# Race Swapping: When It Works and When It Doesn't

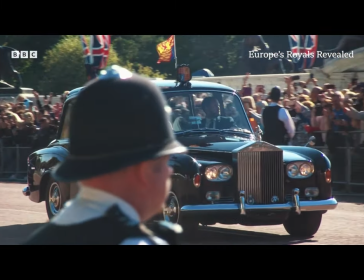[8:08]
For example, most European nations had literal clauses in their constitutions barring ethnic and cultural minorities from holding positions of power.
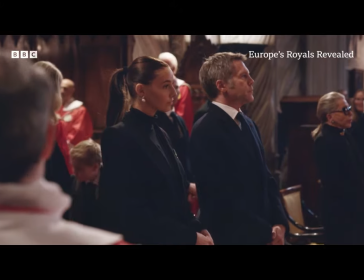[8:16]
If a practicing Catholic couldn't become England's prime minister until the year 2019, then Rachel Ziegler's Snow White most certainly could not be a princess. us.
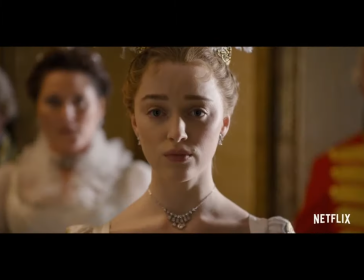[8:25]
On a side note, this is why the diversity in Bridgerton is so outrageous, and almost downright insulting to the thousands of persecuted minorities who lived during the British Regency.
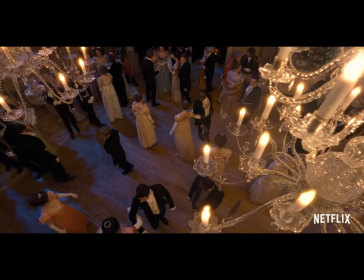[8:35]
Scripted diversity can affect a story in two major ways. Does it affect the narrative, and does it affect the authenticity?
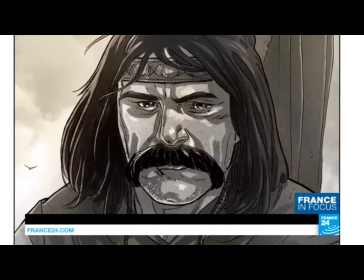[8:41]
Take, for example, three of my most famous ancestors, all of whom came together in the year 1066 to battle over the vacant English crown.
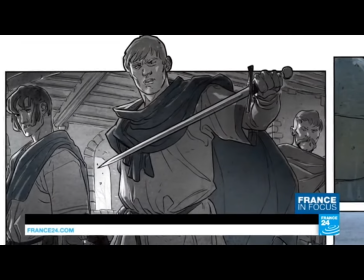[8:49]
If you were to make a film about the battles of Samford Bridge and Hastings, and you decided to diversify the cast, what would its impact be on the overarching story?
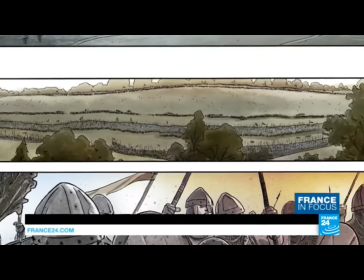[8:57]
In the case of Harold Godwinson, it wouldn't make a whole lot of sense narratively to make him black unless you also made the entire country black.
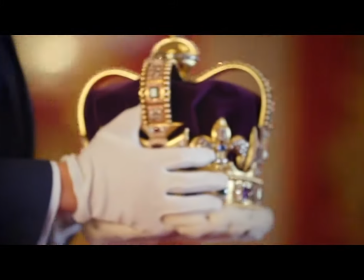[9:04]
Harold was famously the last English king of England, and therefore in order to align him with that specific narrative, you have to match him with the people over whom he reigns.
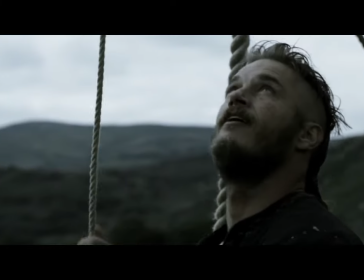[9:13]
On the other hand, you could make him biracial. Harold had both family ties to the English and the Vikings, so narratively,
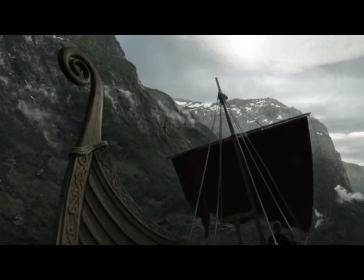[9:20]
the identity of two separate races coming together in the form of one man with split loyalties does fit the narrative.
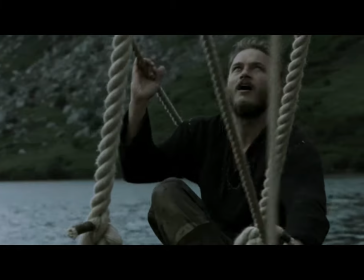[9:26]
However, this would then force you to make all of the Danish and Viking characters black as well, including the invader Harold Hardrada,
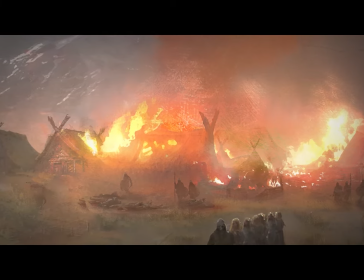[9:33]
which again forces you to race swap an entire culture, while at the same time potentially demonizing the entire black cast as an invading force of ruthless barbarians, which, when I put it like that, seems more racist than just not having a diverse cast.
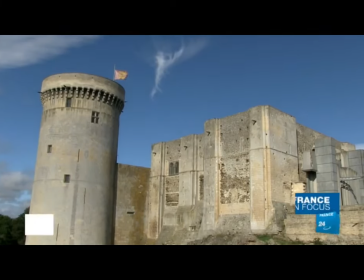[9:47]
The character for whom it actually does work narratively in this case, is William the Conqueror.
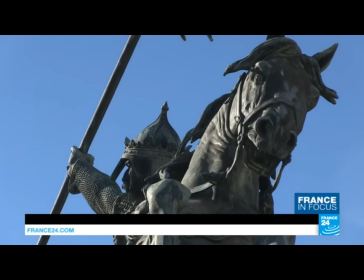[9:51]
Having no ties to England, his conquest of the country resulted in the virtual extinction of traditional English culture.
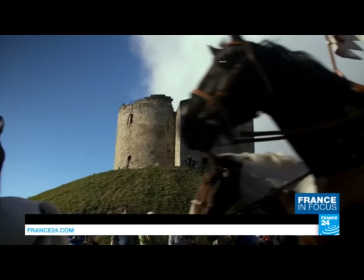[9:58]
His complete rewriting of the country on behalf of an entirely different ethnic group could very easily be shown to a modern audience in the form of a race swap,
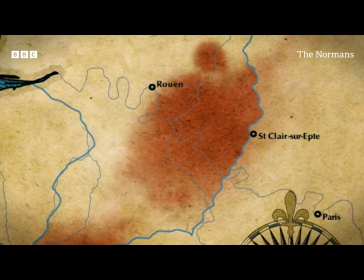[10:06]
which also provides an interesting storytelling opportunity with William being ostracized and an illegitimate child who,
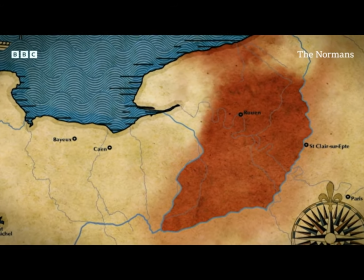[10:12]
even until his death, was seen by nearly every person outside Normandy as an outsider.
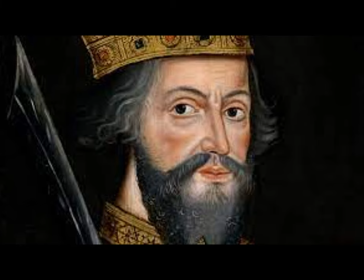[10:17]
This works very well narratively, but is obviously historically inaccurate. William the Conqueror was white.
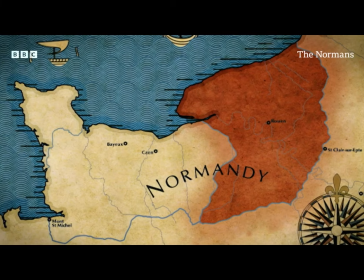[10:23]
Even if a race swap works within the confines of a story, it causes problems when the story is expanded through a greater lens.
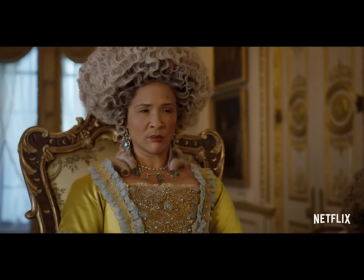[10:30]
Returning to Bridgerton, is it possible, even likely, that Queen Charlotte had an African ancestor?
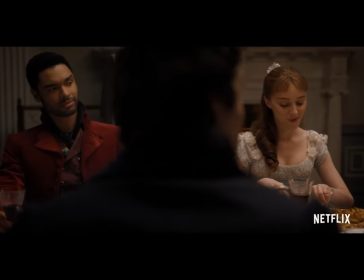[10:35]
Yes. The two things people who defend the casting fail to recognize are, one,
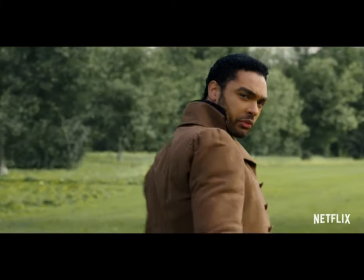[10:41]
this ancestor was removed from Charlotte by 15 generations, meaning that only one of Charlotte's 32,000 great-grandparents was black?
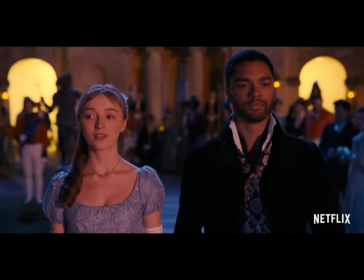[10:49]
And two, how would a black queen respond in the abundance of legalized slavery underneath her rule?
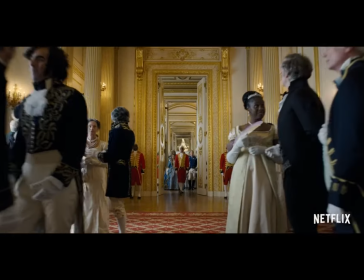[10:55]
It's in these historical recastings that certain details are blown out of proportion for the sake of relayed identity.
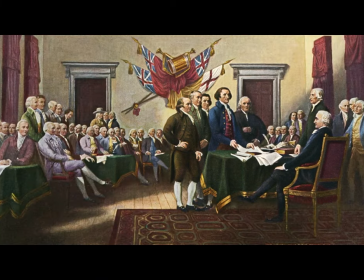[11:01]
For example, as an American, we are taught that as part of our dark colonial history, Thomas Jefferson fathered children with one of his slaves.
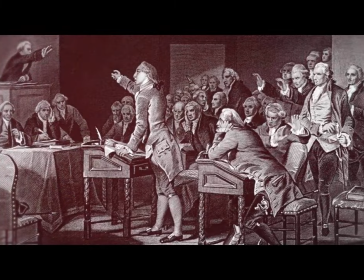[11:09]
What they typically fail to mention is that Sally Hemings was not only just a quarter black, but by all historical accounts had fair skin and could pass as white.
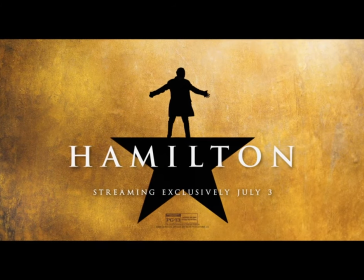[11:19]
Another prominent example of narrative versus historical race swapping is in the Broadway musical Hamilton. Now, you would be hard-pressed to find many people besides myself who think Hamilton isn't a great musical,
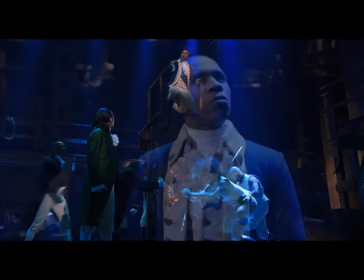[11:29]
but one of the most polarizing aspects of the show itself is in the diversified portrayals of American historical figures.
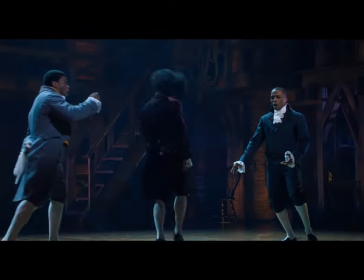[11:35]
The first question we should ask is, does a black version of Alexander Hamilton makes sense?
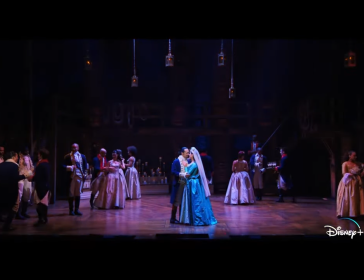[11:42]
Narratively, yes, though I would argue it would make far more sense if the rest of the cast were white.
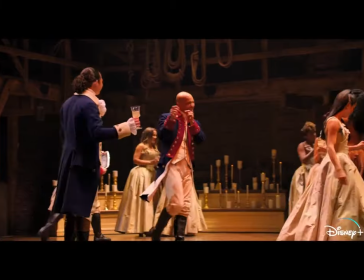[11:47]
As the illegitimate child of an aristocratic Scotsman and a separately married woman who is a religious minority,
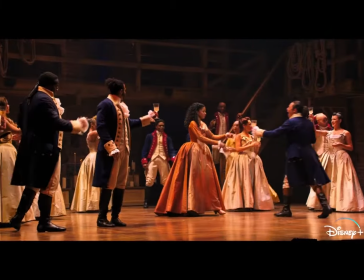[11:53]
making Hamilton black provides the audience with a visual sense of otherness from the cast,
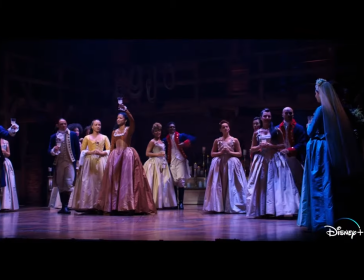[11:57]
which makes even more sense given Hamilton's upbringing in the Caribbean prior to his moving to the United States.
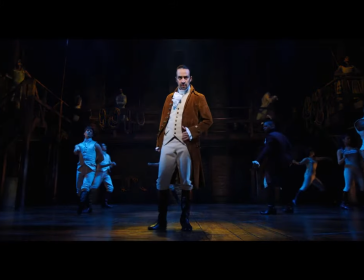[12:03]
This visualization works significantly less when the near entirety of the cast is also a visual minority.